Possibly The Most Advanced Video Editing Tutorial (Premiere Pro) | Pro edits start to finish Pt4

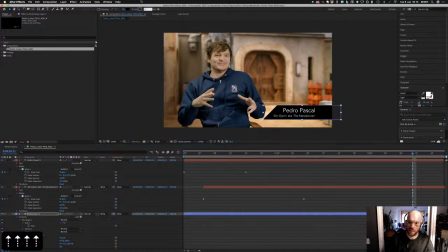75:15 Okay, maybe this would look good with a stroke. Let's have a look and decide. Maybe it had like 1 pixel around it.
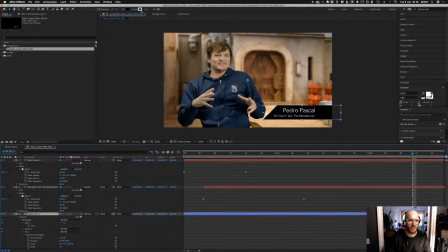What's that, 3 pixels? I don't know, what do you think? Better with the outline? You just set it apart. So let's watch it back with 0.
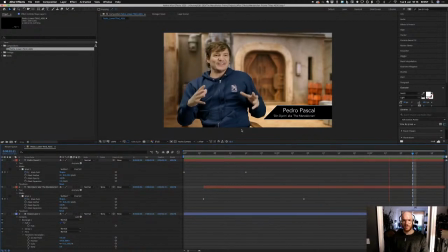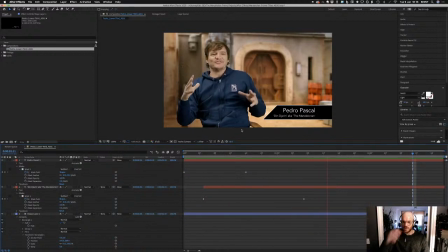76:00 Yeah, I think this is working quite nicely. I think for something as simple as we have it, this works. Of course, we could do any number of things. One thing which might be quite nice is to fill this with a little grade.
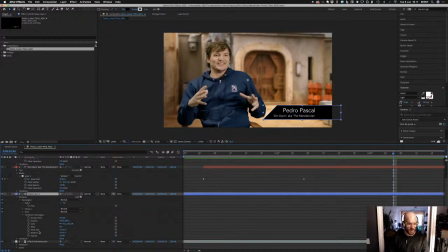76:19 So it's not just solid black, it fades to white, and that'll just give it a bit more sort of polished look. The way I would do that
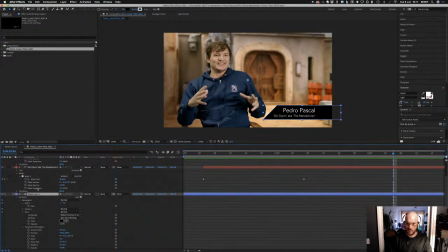76:38 is, if it will let me, so what we could do is this actually.
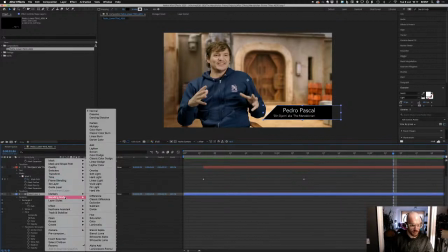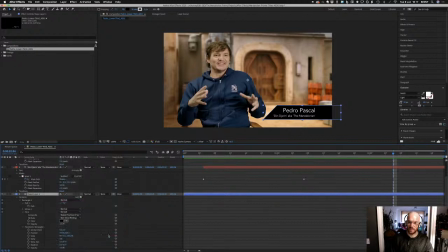76:55 If I do right click and do gradient overlay, we can choose a way of giving this a nice little gradient.
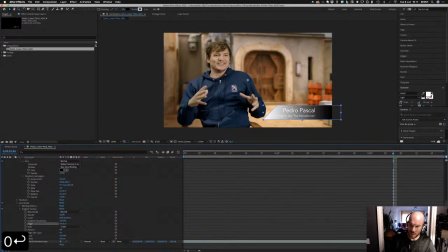77:14 And let's change the angle. So it's going left to right. And let's reverse it so that the white is on the right, but the white is too bright.
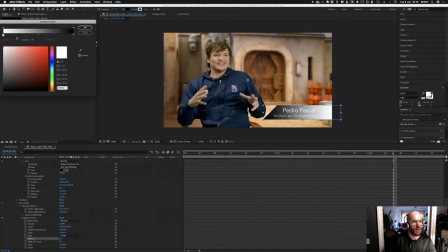77:34 So let's change the white to a grey.
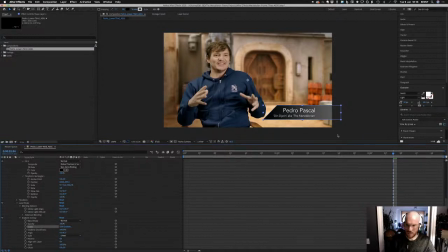77:51 Cool, something like that. Just gives it a little, just makes it a little classier, I guess. But of course this has got rid of our stroke, so if we did still want the stroke, what we could do is
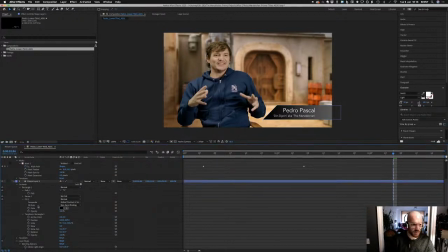78:08 get rid of that, the original stroke, because it's putting an effect over the entire layer, including the stroke, and basically every pixel that exists. It's putting this, a blending option puts an effect on top of those pixels.
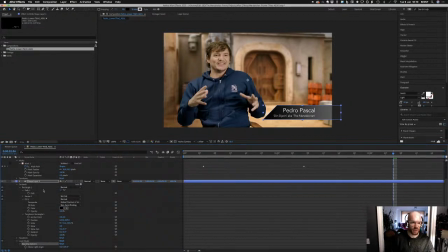78:28 So we want to get rid of the stroke that was already there, because it's going to put the effect on top of the stroke, and then we can add a different stroke in the blending
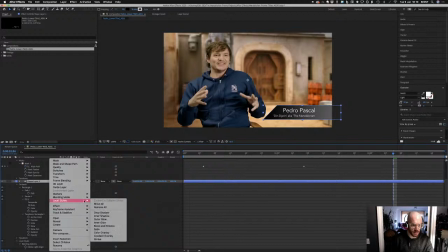78:38 options. So if we go to layer styles and then stroke,
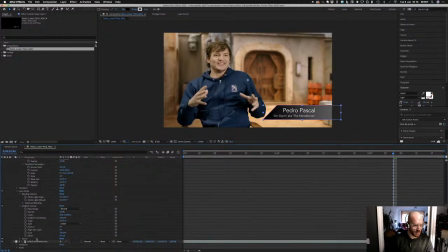78:43 it automatically gives us a red stroke, and we can change that down here to white. And what was it on, 2 pixels? Does that look better with or without stroke? I'm going to leave the stroke on.
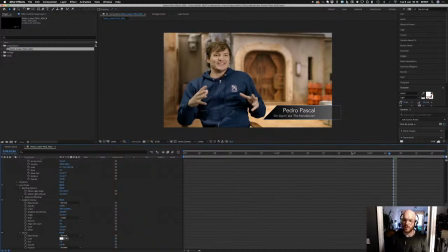Let's try it with the color of the Mandalorian logo.
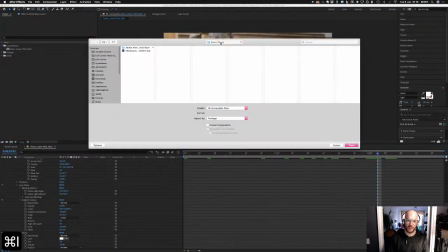79:13 So I'm going to bring that asset in. So import, where my assets?
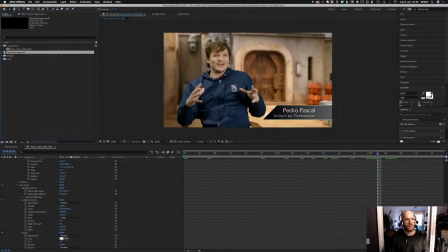79:21 So drag that into footage.